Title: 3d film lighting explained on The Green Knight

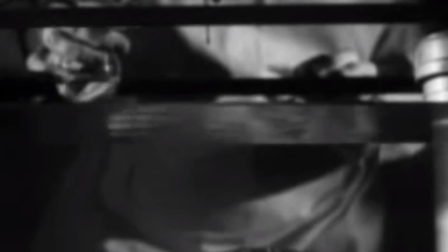Lighting is an integral component in creating a successful image.
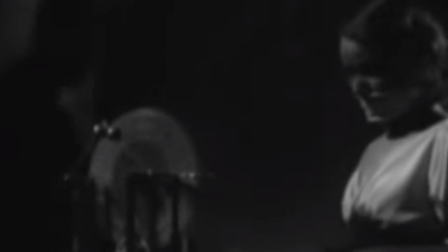In cinema, the careful arrangement of artificial light can do wonders for a shot, and this is especially visible in how actors are lit.
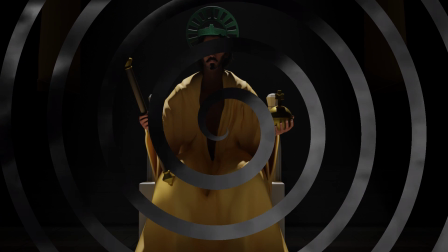In film lighting, there are basic applications of light that can serve as our toolkit for our renders.
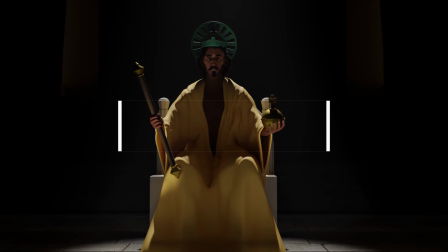Today we'll be talking a bit about these elements, with the help of a 3D facsimile of Dev Patel's stunt double for The Green Knight. The Key Light Key lights describe and define objects in a scene. In 3D, we can think of the default light in our scene as a working key light,
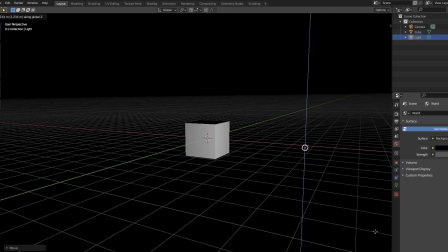as it exists to describe our geometry by indicating the light and shadow regions that make our subjects read clearly.
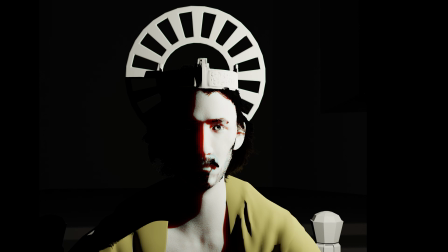A chiaroscuro effect in a render can be achieved with a single key light,
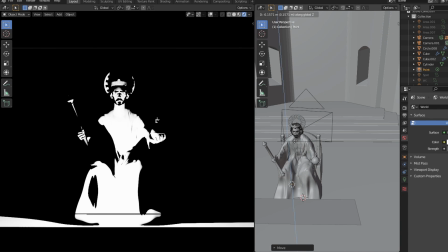and the angle of the key light can represent a primary light source in the scene and determine the mood of the shot.
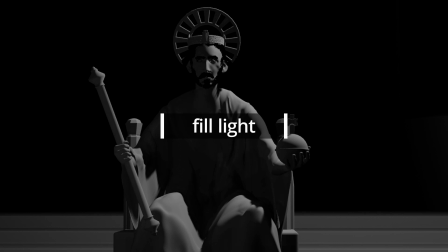The fill light The fill lights soften the contrast of key lights and add more definition to the shadow areas of a subject that were created by the key light. This commonly places the fill lights opposite the key, but it doesn't always have to be this way.
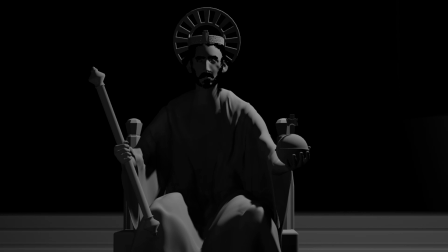We can use fill lights to represent secondary light sources in the scene or bounce light on our subject.
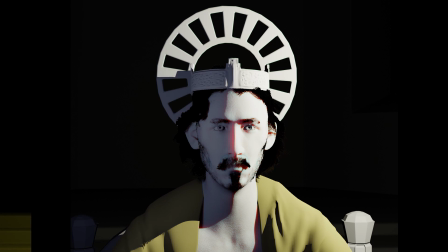Fill lights are usually softer and dimmer than the key light, and if the key light is colored,
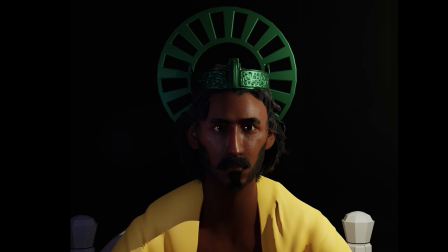the fill light can have a complementary color to the key to stylistically describe the shadow areas of a subject.
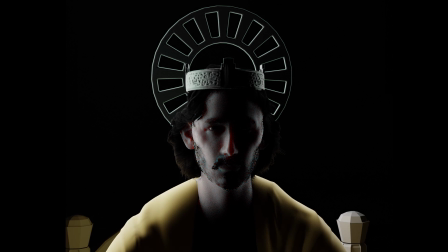The backlights Backlights light the subject from behind and are usually employed to add definition to a character's hair.
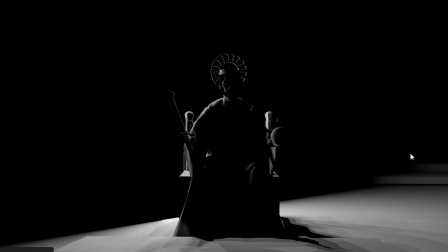If the backlight is positioned so that it also illuminates the side of an object, it is known as a kicker.
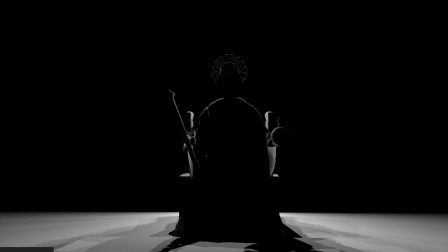A backlight that illuminates the contour of a subject is known as a rim light. Ambient lights. Ambient lights are the natural light bounces that occur in the physical world.
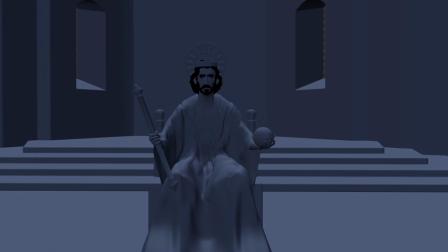HDRI maps of overcast environments or bouncing light off of a reflector in the scene would be the definition of an ambient light.
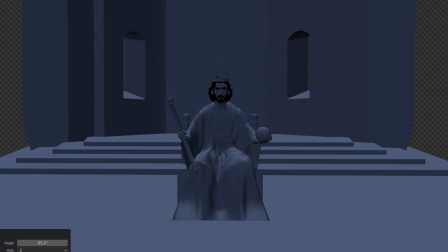So now we've had a look at each of these lights inside of our study scene here,
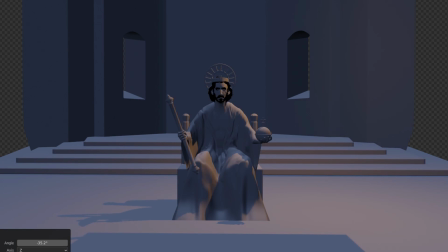and hopefully you now have an overview of how you might light your own scene using these different light types.
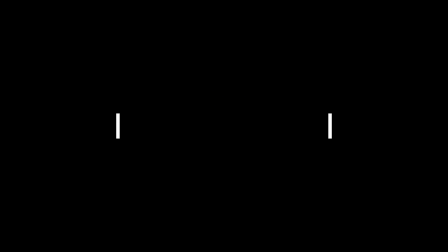Let's talk a bit about the properties of lights in 3D. The hardness or softness of lights.
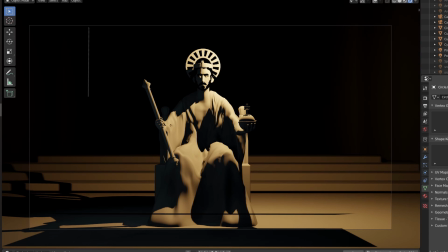Hard lights give a punchy quality to objects lending more contrast to a subject or scene. The transition from light to shadow is direct and can give a graphic quality to an object. Soft lights provide gradations from the light areas to the shadow areas that enfold objects in a subtler and more graceful way.
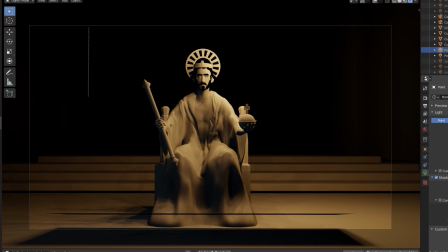The biggest way to control the hardness or softness of a light is its size compared to the subject. By reducing the size of your light, you concentrate it on a particular direction, making it less likely to make its way around the surface. Increasing your light source does the opposite, which by definition creates a softer light.
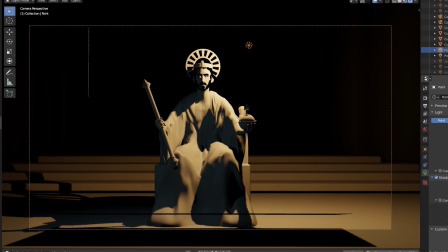In Blender, you can control this property by adjusting either the radius or size parameters of your light objects.
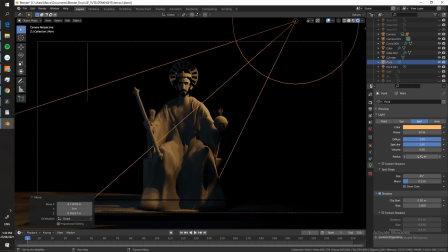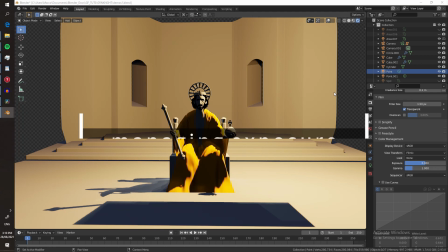The overall brightness of your scene is an important thing to consider, and one way to make sure that you aren't overblowing any region of your shot is by using Blender's false color mode and watching out for red or clipping colors.
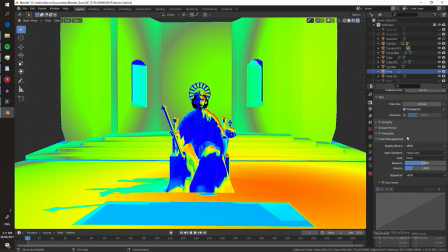You can think of the color legend as you would in Blender's weight painting mode, where red signifies the maximum value and blue the minimum. The more regions in the red, the less detail you'll see in those regions.
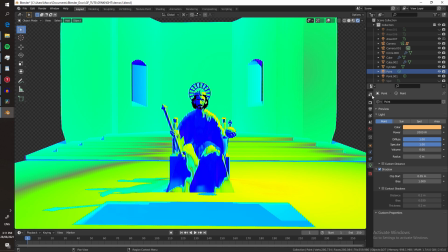Adjust your light sources until there is only red in the strongest incidence of light, or better yet,
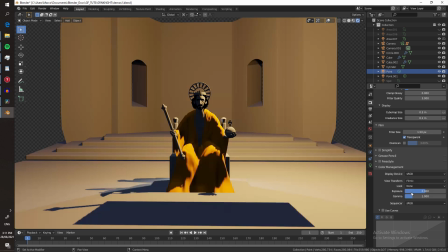until your strongest incidences are just at the cusp of orange to red, or even less bright if you're looking to create a lower key picture. But before I go, let's have a look at this scene with my attempt at recreating the lighting from the movie teaser.
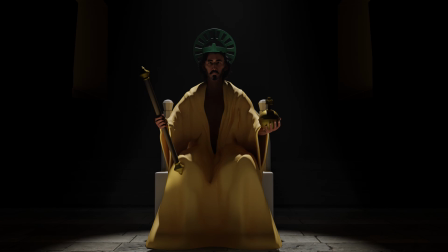As you can see, this shot is a little unconventional, but to me at least, is visually arresting.